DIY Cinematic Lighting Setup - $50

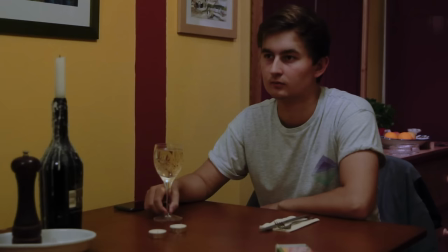So this is our starting point, the available light in the room. Let's see what it takes to make it look like this, using DIY lighting gear.
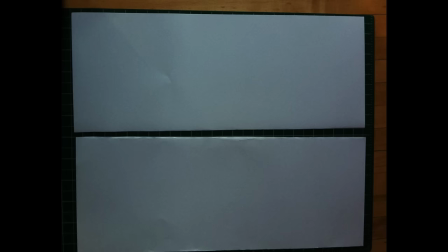Here's what we're going to use, some kind of big white thing, could be a shower curtain, poster board, I'm using a bed sheet.
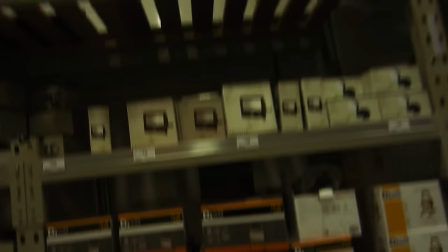Then I went to a hardware store and found a work light, normally used for construction. They're pretty cheap and these new ones are LED, which is quite nice.
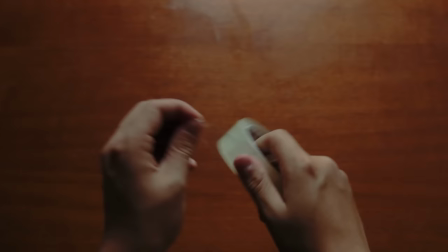Other than that we'll need a light stand, something with a quarter inch thread, some tape,
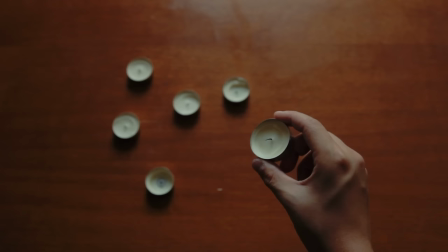blue tack, kitchen roll, a bit of paper, some little candles, and a lamp.
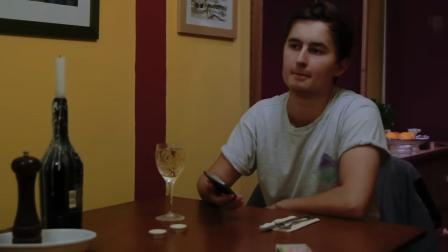So our natural light isn't too bad, but it's making some weird shadows and everything is the same brightness, it's kind of flat.
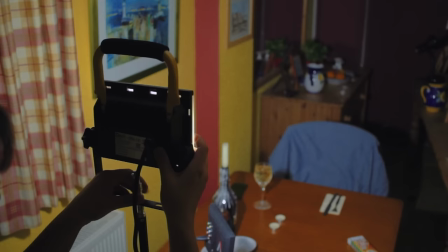So let's turn off the house lights and use the stud to attach our work light to the stand, pointing it directly into the scene.
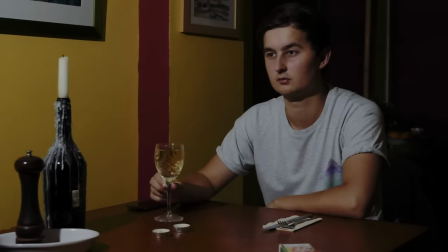It's definitely not flat anymore, but because that work light is such a small light source, it's leaving very harsh shadows and kind of shiny skin.
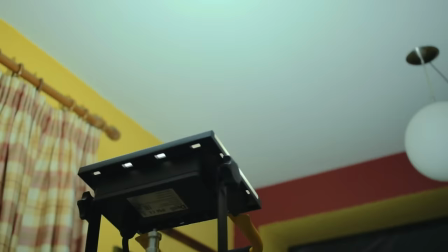The easiest way to make that light softer is to point it at the ceiling, so it's bouncing off as a much bigger light source.
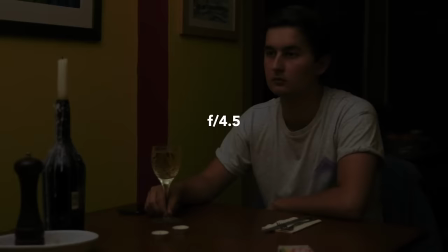Now, bounced light is never as bright as the original, so we do have to use a wider aperture to get the same exposure.
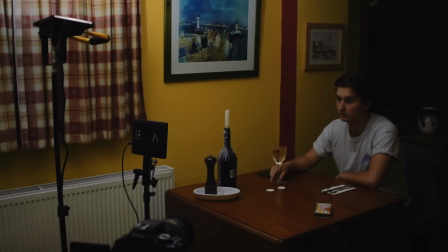Thanks to that large light source, we now have much softer shadows, which I think looks more natural.
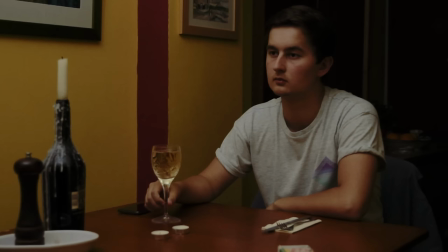To me, this looks okay, but the light is coming from up high, which is making these shadows over the eyes that I'm actually not a big fan of.
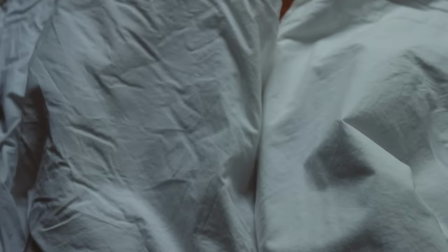To fix that, we need to bounce the light off something that's lower down. That's where the sheet comes in.
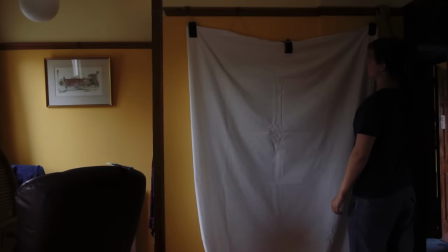You could hang it up with string, tape it to the walls,
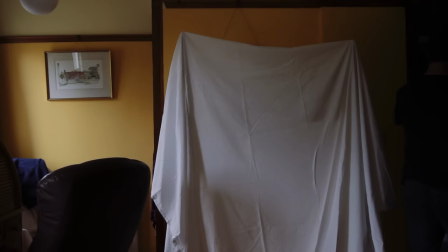or use a couple of extra light stands to hold it up, there are plenty of options.
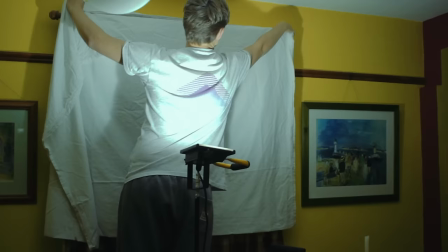I'm just going to drape it over the curtains, since that's easiest.
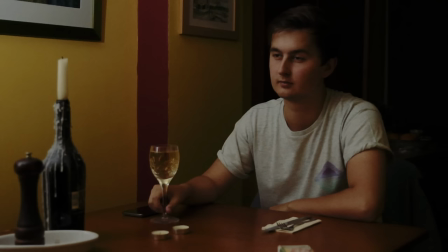Now we can position the light so it's bouncing off our sheet, and we have this, which to me looks more natural.
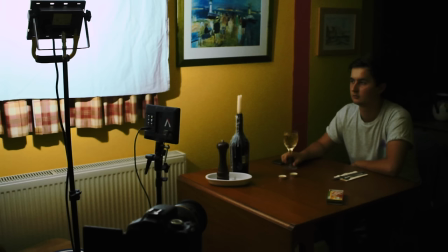That ceiling bounce from before just felt a bit clinical for this kind of shot.
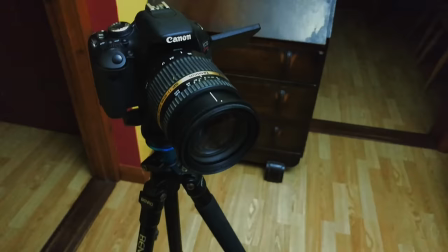Now, someone always asks, what camera did you use? Well, I'm using my old Canon T3i that I bought three years ago,
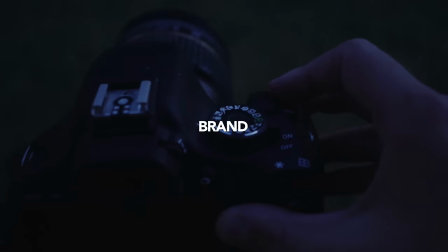and I mention that only to say that you really don't need a brand new expensive camera.
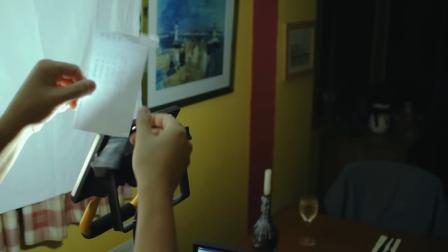Anyway, back to the lighting, I now think this wall is too bright, it's kind of drawing attention to itself.
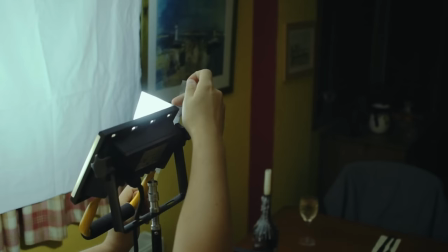So if we take some paper and tape it to the edge, we can block the light from spilling onto that side wall.
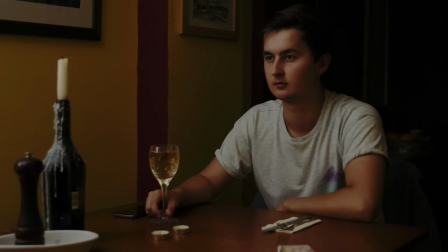Here's with the paper and here's without. I think that makes the frame look a lot more balanced.
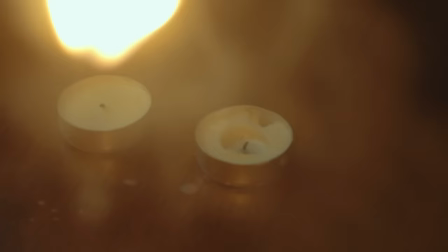Speaking of which, that background is pretty dark.
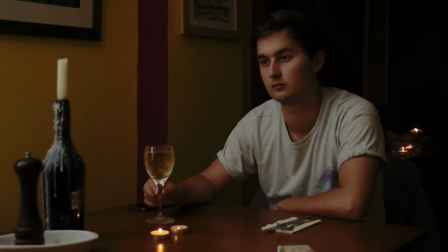It's always nice to have some visible lights in the frame, helps to set the mood while making things look more natural. So I definitely think this is looking better than what we started with, but I still think the background is a bit too dark.
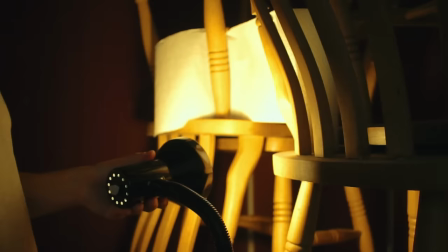We rarely see shadows like that indoors. So I'm using the kitchen roll to make another thing we can bounce light off.
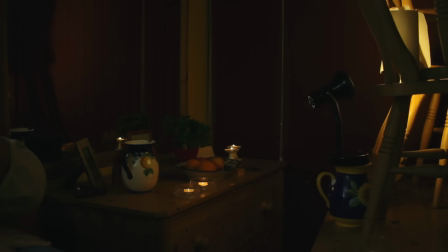After bringing in that lamp it now just adds a touch of light that sort of looks like it's coming from the candles but it's not too overpowering. Now there is a bit of a problem here.
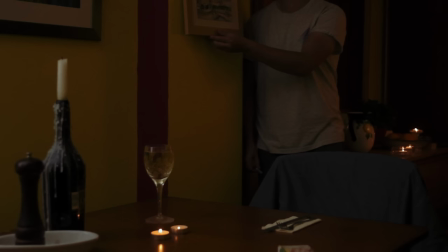That light is reflecting off this picture which could distract the audience but if we change the angle of the picture the reflection disappears. So let's grab some blue tag and use it to hold the picture in that position.
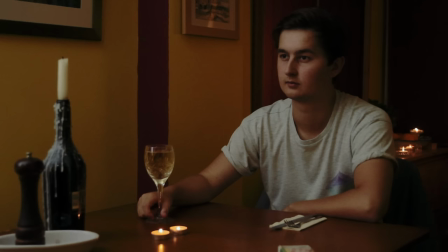And there we go, we've now got our main soft key light, some candles for effect and a bit of a background light to even things out.
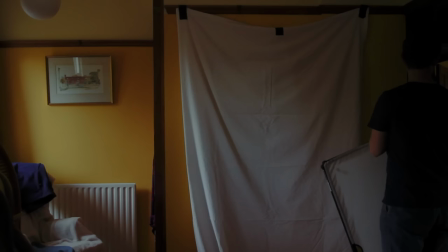What I'm trying to show here is that lighting involves all the same principles whether you're bouncing it off a bed sheet or a professional scrim gym.
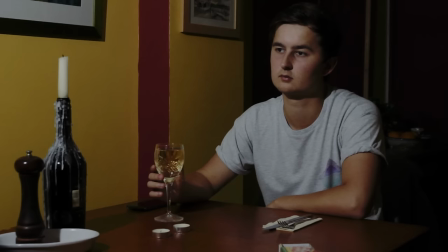But most of all I'd like this to be a reminder that putting a bit of time into
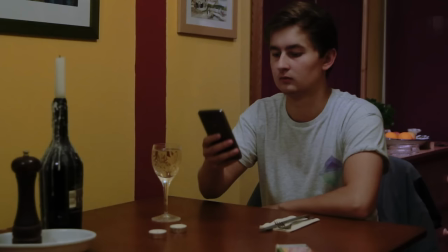the lighting makes a whole lot more of a difference than buying a better camera.